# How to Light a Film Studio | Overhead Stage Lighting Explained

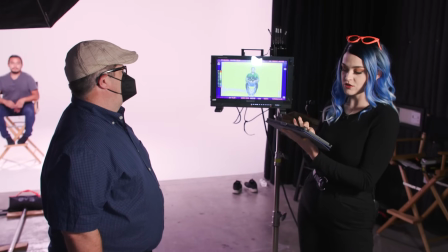So if I take this down to 5% in the middle you can see now
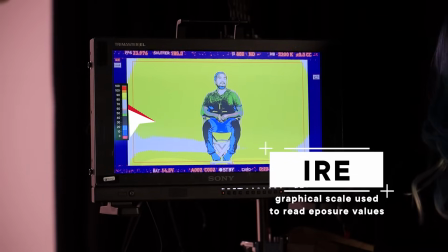it's all an even wash across and that is actually exactly what
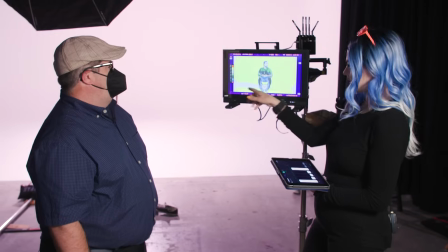our meter was showing us earlier right here on the floor we are
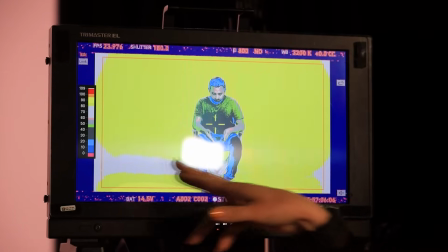a little bit under the rest of the thing so two on our cove
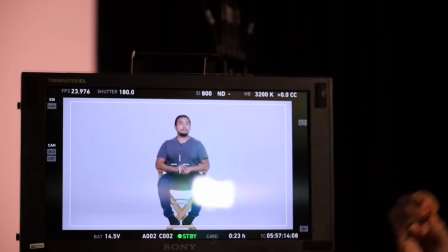on our cove there well when we have the false color off you can't really see it that clearly unless you're you have eagle eyes and you're really looking
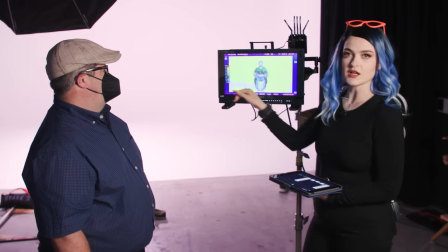for it so turning that false color on you can start seeing that this is a little lower so either we bring in another light we
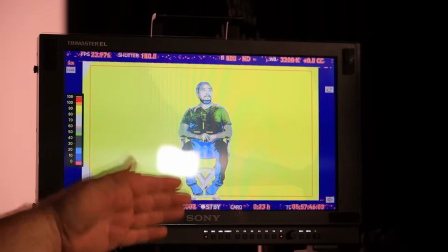adjust the lights up there or we simply just frame it out by pushing the dolly in if the client is on set personally i
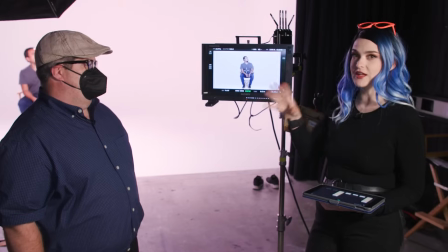want the client to see as close to what might actually it look like in the edit as possible which is why you want a leaded image because if you
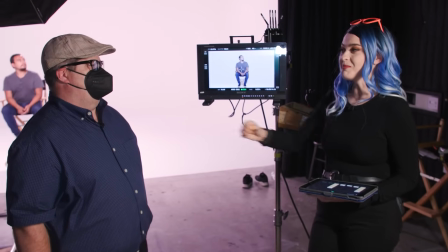don't put a lead on on your monitor, the client might fall in love with the flat look.
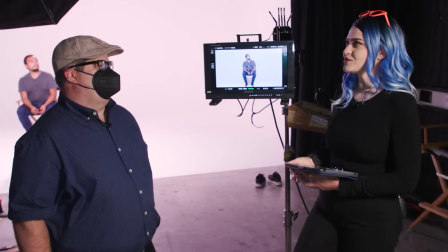And then they'll just be like, well, why is this all now colored? We really like that gray look.
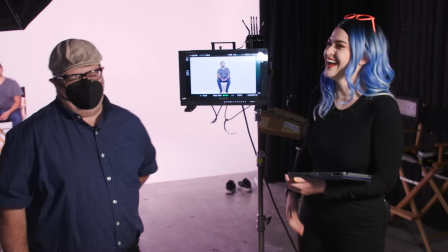And I mean, it's a choice. No, it's not. Okay, so we're lit for our high-key commercial look.
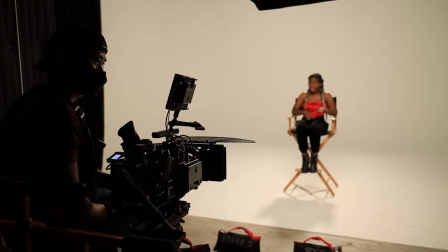Let's see what it looks like.
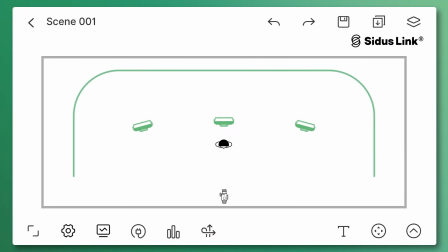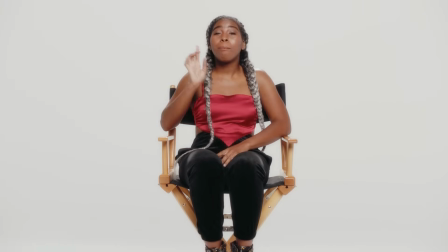That's it for our commercial lighting setup. We're gonna move on to our music video setup. Keeping the lights still up on the grid, exactly where they are but now we have full color control and we're going to adjust this
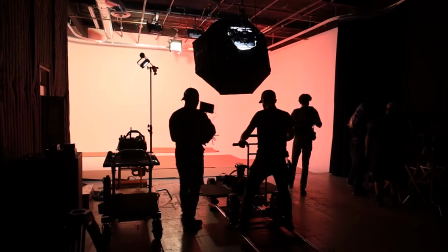top light right here because right now it's a big soft source we're gonna change it to a smaller source that's a little bit more directional and move it closer
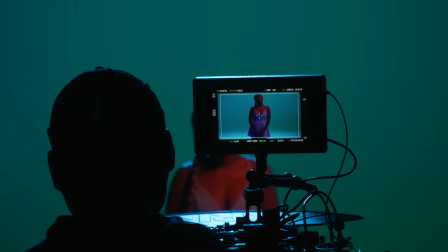so it's less of a front light and more of a toppy light again the whole point is that everything stays on top and any lighting changes we do are super quick.
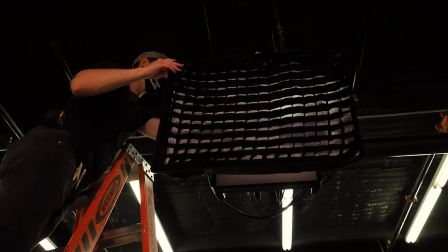For the second setup we want to do a couple of effects, meaning we want lights to come on at certain times at certain speeds, but before that happens I actually like to set the look with all the lights on, right? It's a lot easier, it's a lot faster to set it with all the lights on.
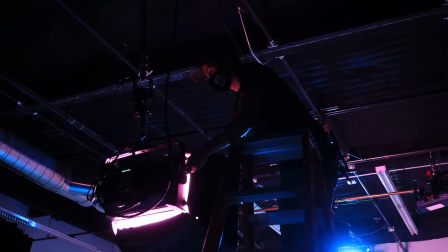So in this case we wanted sort of like a moody contrasted music video
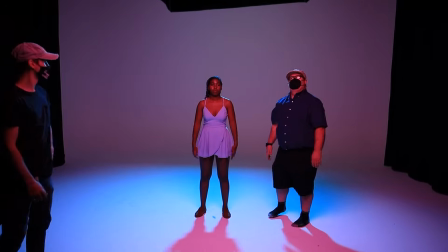vibe so we started with her outfit which is a blue dress so the backlight is blue to complement that blue dress now something that also
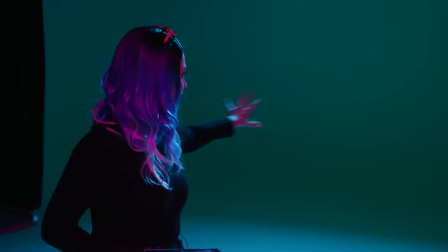complements blue is green so we made the background green here and we have to
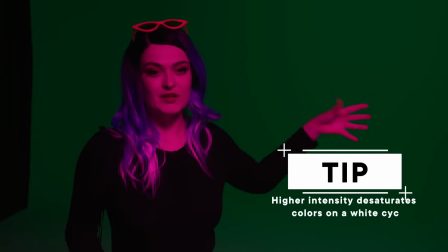turn it low so that it's actually visible if we turn it up too high then it sort of blows out and it becomes
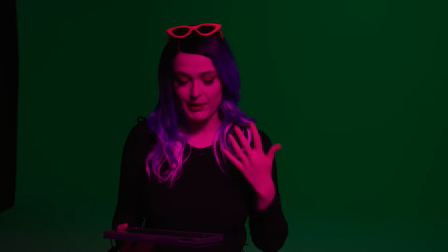in the range of white so we have our background at around I would say
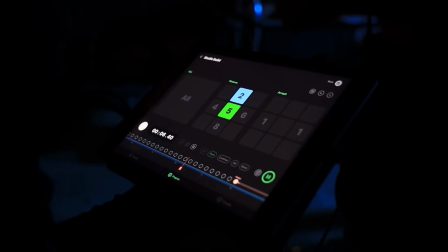five percent intensity no more this is magic program inside of situs link and you can
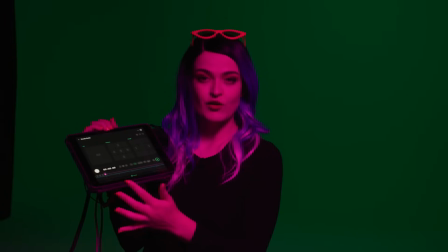see each of the lights is programmed for a different frame that they
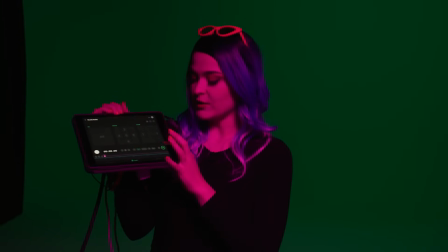turn on in a different duration so if I press play it starts with just the
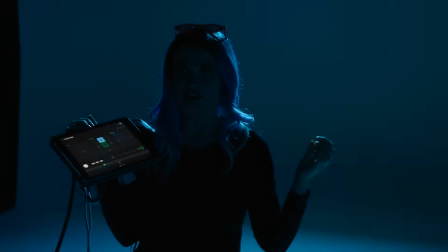backlight very moody and then the psych wall comes up becomes
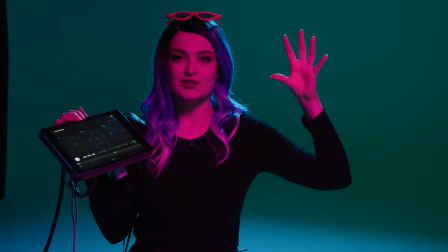green it mixes with the backlight to create more of a teal than a solid
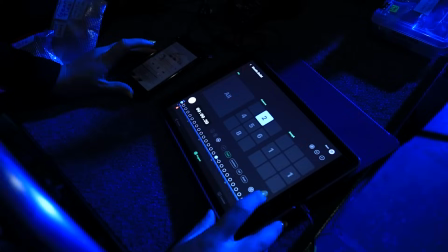green and then this one our key light comes up very softly from the front let's get our talent in and let's shoot this thing